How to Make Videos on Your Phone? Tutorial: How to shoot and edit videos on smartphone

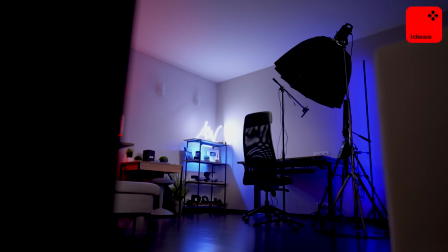Everyone who creates content needs their own studio, or at least a corner where you can shoot your videos.
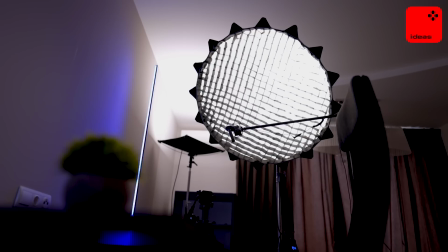But the main problem is that, at the start, it can be really expensive. Expensive light, expensive camera, microphones can also be costly.
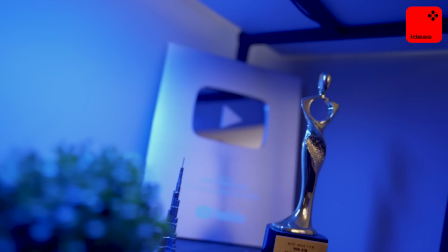Therefore, in this Movavi Ideas video, together, we'll look at a few ideas that will help you to save money.
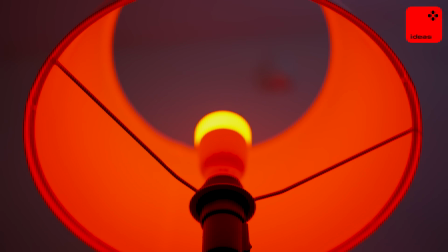We're gonna take expensive gear and compare it with wallet-friendly price options and see that, in fact, they are not much worse. My name is Arthur Weiner, subscribe, like in advance, and let's go!
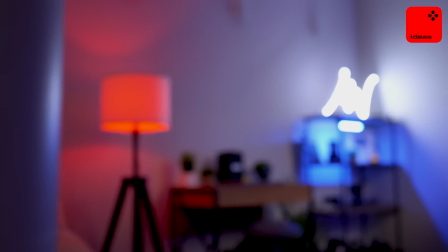When you're building your studio, the filming location, one of the main things that needs to be done right away is, of course, lighting. And right now, behind my back, you see this big soft box that costs some money, and we'll get back to it a little later. But look what the deal is. When you start something new, a YouTube channel, an account on TikTok, your most important goal at the moment is to start as soon as possible. shoot as often as possible and make it on a regular basis.
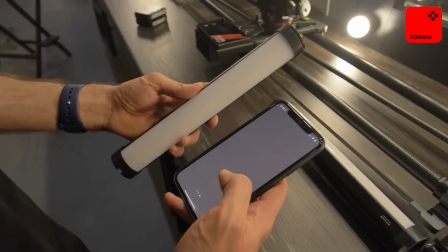You should not sit and think what kind of lights there are, bi-color, RGB, what different indicators there are.
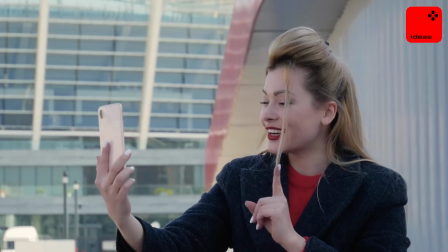This is not a pain in the neck you need to cope with now. You need to put yourself in this flow of content creation as quickly as possible. And the fastest and most affordable way to solve this problem is natural lighting.
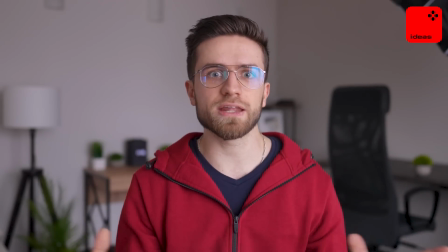The video you're watching right now is illuminated only with the help of natural light.
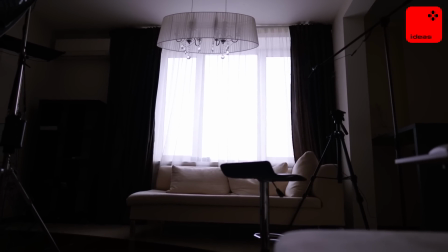The most ordinary window, a curtain to make the light a little softer, and that's it.
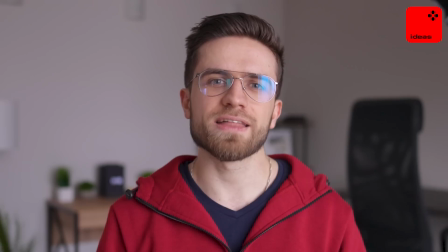There are no more lighting tools here. And the depth is created automatically.
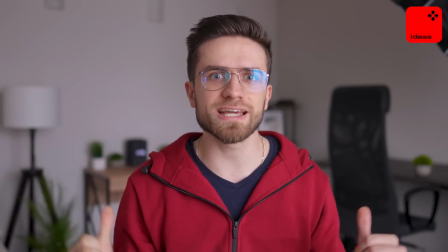The foreground, that means the face is bright, the background is slightly dimmed, and this happens by itself simply because of the construction of the window.
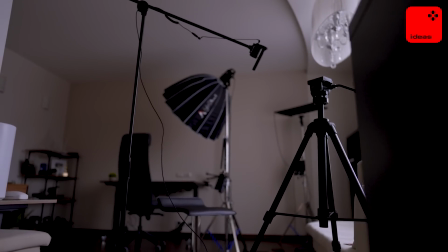And don't take it just as some kind of a amateur way of solving such a problem. There, I saw some YouTuber, he has cool lighting, there is RGB, I need it too. No. No, you don't. Natural lighting is a very professional way to fix this.
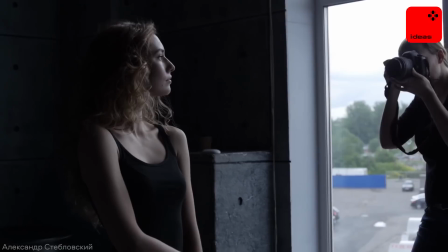Natural light looks cool because it's natural. Professional photographers, videographers constantly use it.
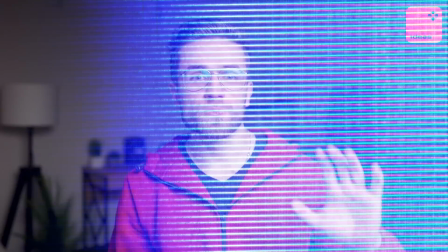And to make it clear, let's compare this natural light with studio lighting. Right now I've closed the window and put only the softbox on this side.
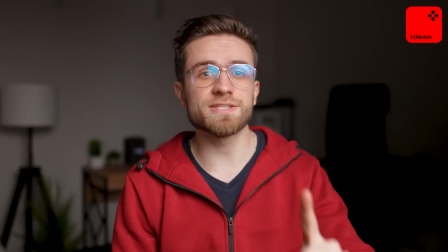Notice how quickly we start losing details. That is that one light source is no longer enough. we need to turn on the filler light,
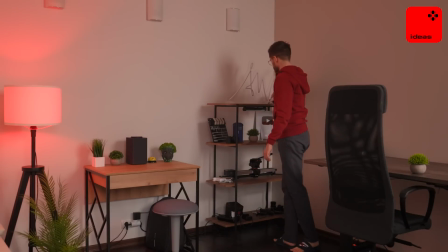perhaps we need to turn on a backlight, some kind of an interior light to make the image more interesting.
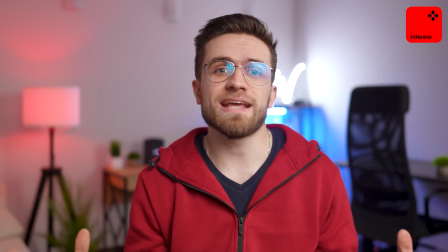And only now we can say that it's starting to look good.
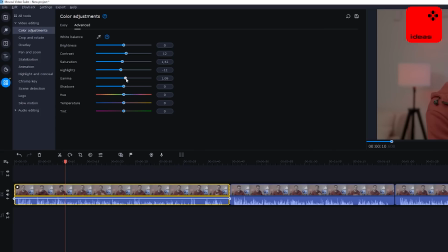So use natural light, don't be afraid of it, it's free, you just have to go to the video editor, make color correction and enjoy the result. But I get that not everyone can have the opportunity to film with natural light someone shoots in the basement and after After all,
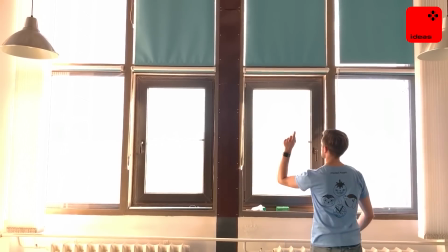if it's partly cloudy, at every turn you will have a jump in exposure, which is not cool.
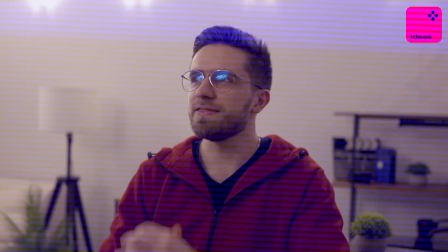So you need a plan B, and this is your studio lighting. And this is how ordinary interior lighting looks like in here.
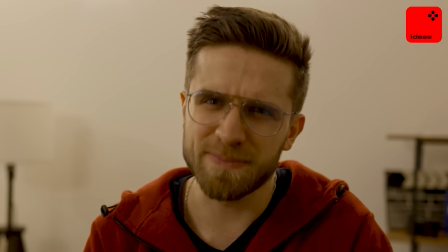And to be honest, it looks bad. We need to come up with something. And if you come down to the point with a creative chili, then you can make a cool result using only two light sources. For example, as I did in the apartment when I was in another city. It was already dark outside, I didn't have a professional lighting with me,
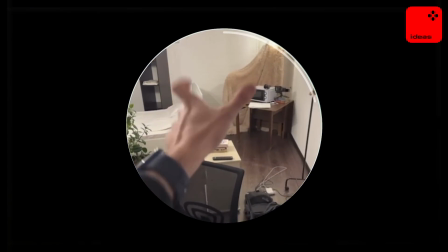so all I could use was one light bulb hanging from the ceiling and an RGB light.
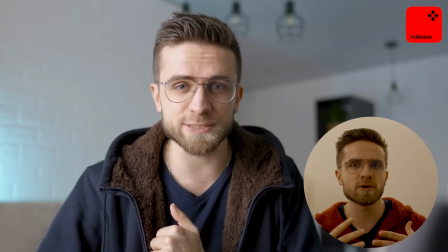I sat down in front of this light bulb getting warm lighting from above and light up the background with a bluer shade.
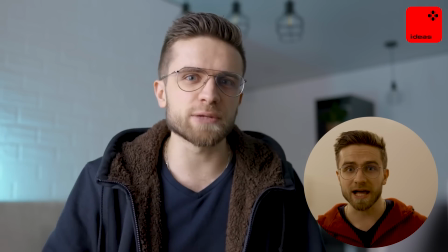As a result we get both light and color contrast.
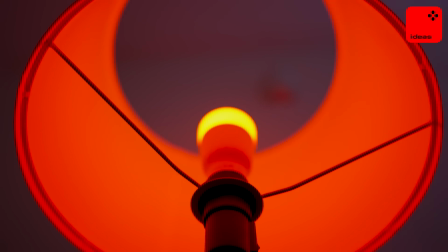And let's try this same thing here using this floor lamp with a light bulb and also an RGB light. Yes this is a more professional RGB light,
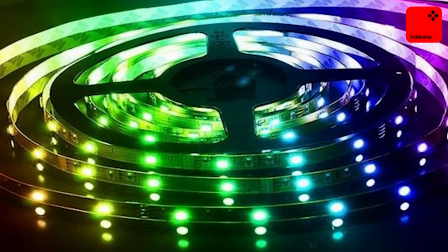but in fact you go to a hardware store and buy an RGB light tape that costs something like 15 bucks and do just about same thing.
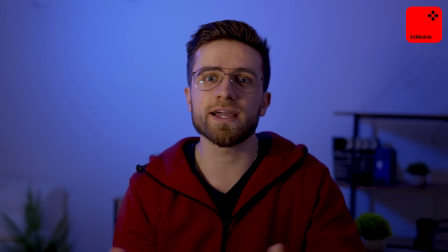And this is what the image looks like where only two lights are used.
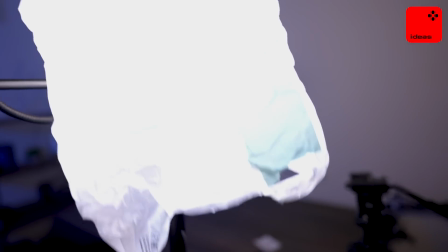This is an ordinary light bulb with a plastic bag and an RGB light that brightens up the background.
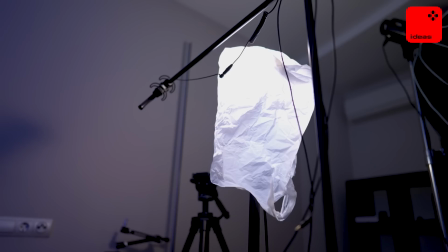A good solution when your budget is tight. And believe me, the audience will never think that you're highlighting yourself with a light bulb and a shopping bag. Creating eye-catching videos without mastering professional video editing apps is possible.
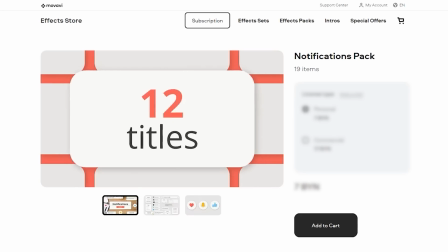Movavi Video Editor Plus 2022 and the notifications effects pack will help you achieve the desired look of your videos in just a few clicks.
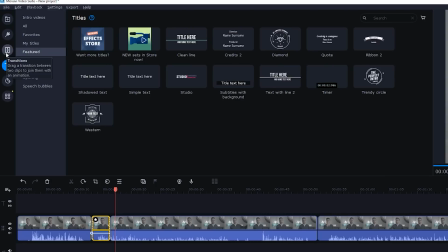Movavi Video Editor Plus is designed to save your time.
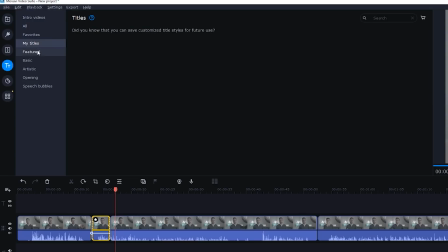Its interface is easy to master, all the tools and presets are there to help you get many operations done in a few clicks.
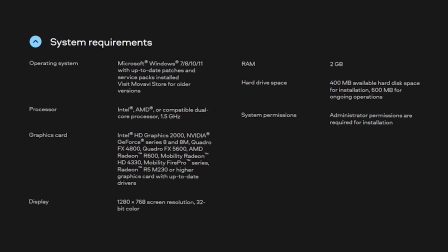The app doesn't require the latest top-of-the-line computer to run smoothly and a subscription format can give you access to all the features and updates that will be released in the following 12 months at a lower price.
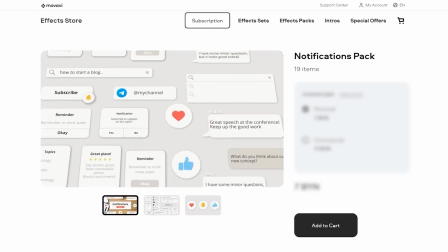The recently released notifications effects pack will give you the opportunity to add engaging chat and notifications windows to your video projects.
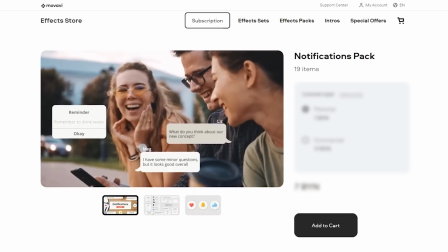The titles and stickers from this pack can fit almost any video and definitely may help you grab your audience's attention.
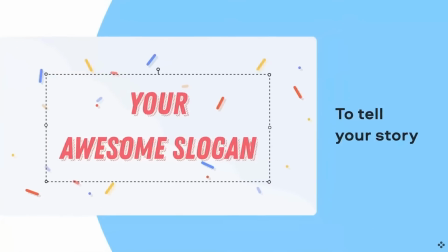The one-year subscription to Mobile Video Editor Plus 2022 and the notifications pack will be available at 15% off by promo code BLOCK15. Feel free to use it or simply hit the link in the description to get right to the hot deal. But what if you still want to take a more professional light as the main one, what should you pay attention to? The first one is a dimmer so that you can change the brightness of your light. This may be important because the background of your studio can sometimes change. Some kind of a floor lamp, some other illuminator on the background then the brightness of the background may be different and therefore you need to have this flexibility to adjust your main light source to your background to make it look more organic. The maximum luminous power of your light should be about 10 000 lumen. It is very bright and this is more than enough for such home studios. The CRI should be equal to 95 or more. This is great but in fact starting from 90 and above is already a good indicator. Optionally you can take a bi-color light. This means that sometimes you can make it warmer and sometimes colder.
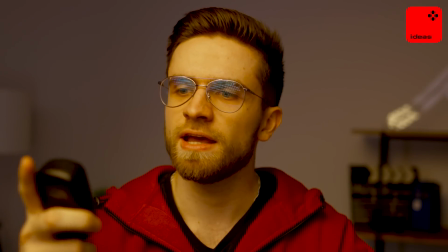For example this is 3200 kelvin and this is 5600 kelvin. But actually in most cases I use 5600 kelvin so it's not so critical. But if in your case it is important to make a warm scene then pay attention to the bi-color lights.
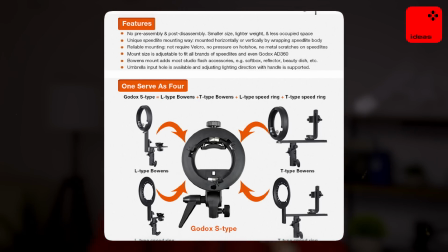And it's cool if your light has the balance mount because there are a lot of different boxes and filters for it, like this softbox that I have here, various modifiers, etc.
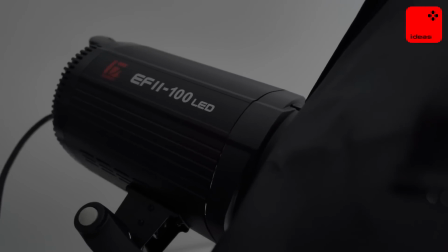And of course, pay more attention to the indicators and not to the brand itself, because a good brand makes high quality products for sure,
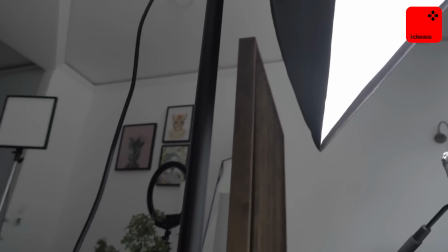but in practice, it does not affect the quality of the light itself so much if indicators are exactly the same. And it also happens that you bought a light, but for a softbox, well, the wallet is complaining so far, because even this softbox from Aputure costs about $250.
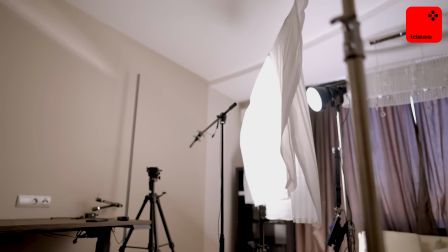Do you know what is better than Aputure? A shower curtain. Okay, maybe not better, but check out how soft and pleasing such a light looks.
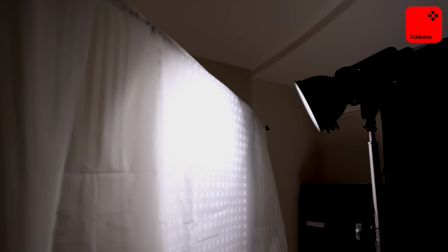And the most important thing in such an installation is to keep in mind that the further the light source is from the curtain, the softer the light is. Yes, with a softbox you get a mobility and you can also focus the light, but anyway, it looks cool. And you may be surprised by the fact that such a set with a shower curtain is used even in professional productions.
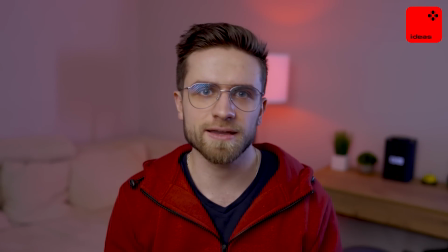It is also extremely important to choose the right angle because now here's some shadow from the floor lamp behind me,
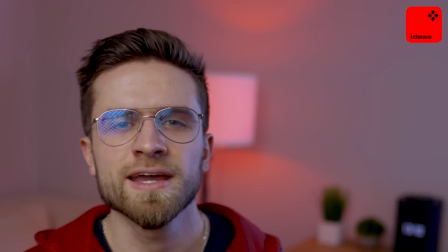the red floor lamp sticks out of my red hoodie and in general the camera is too high.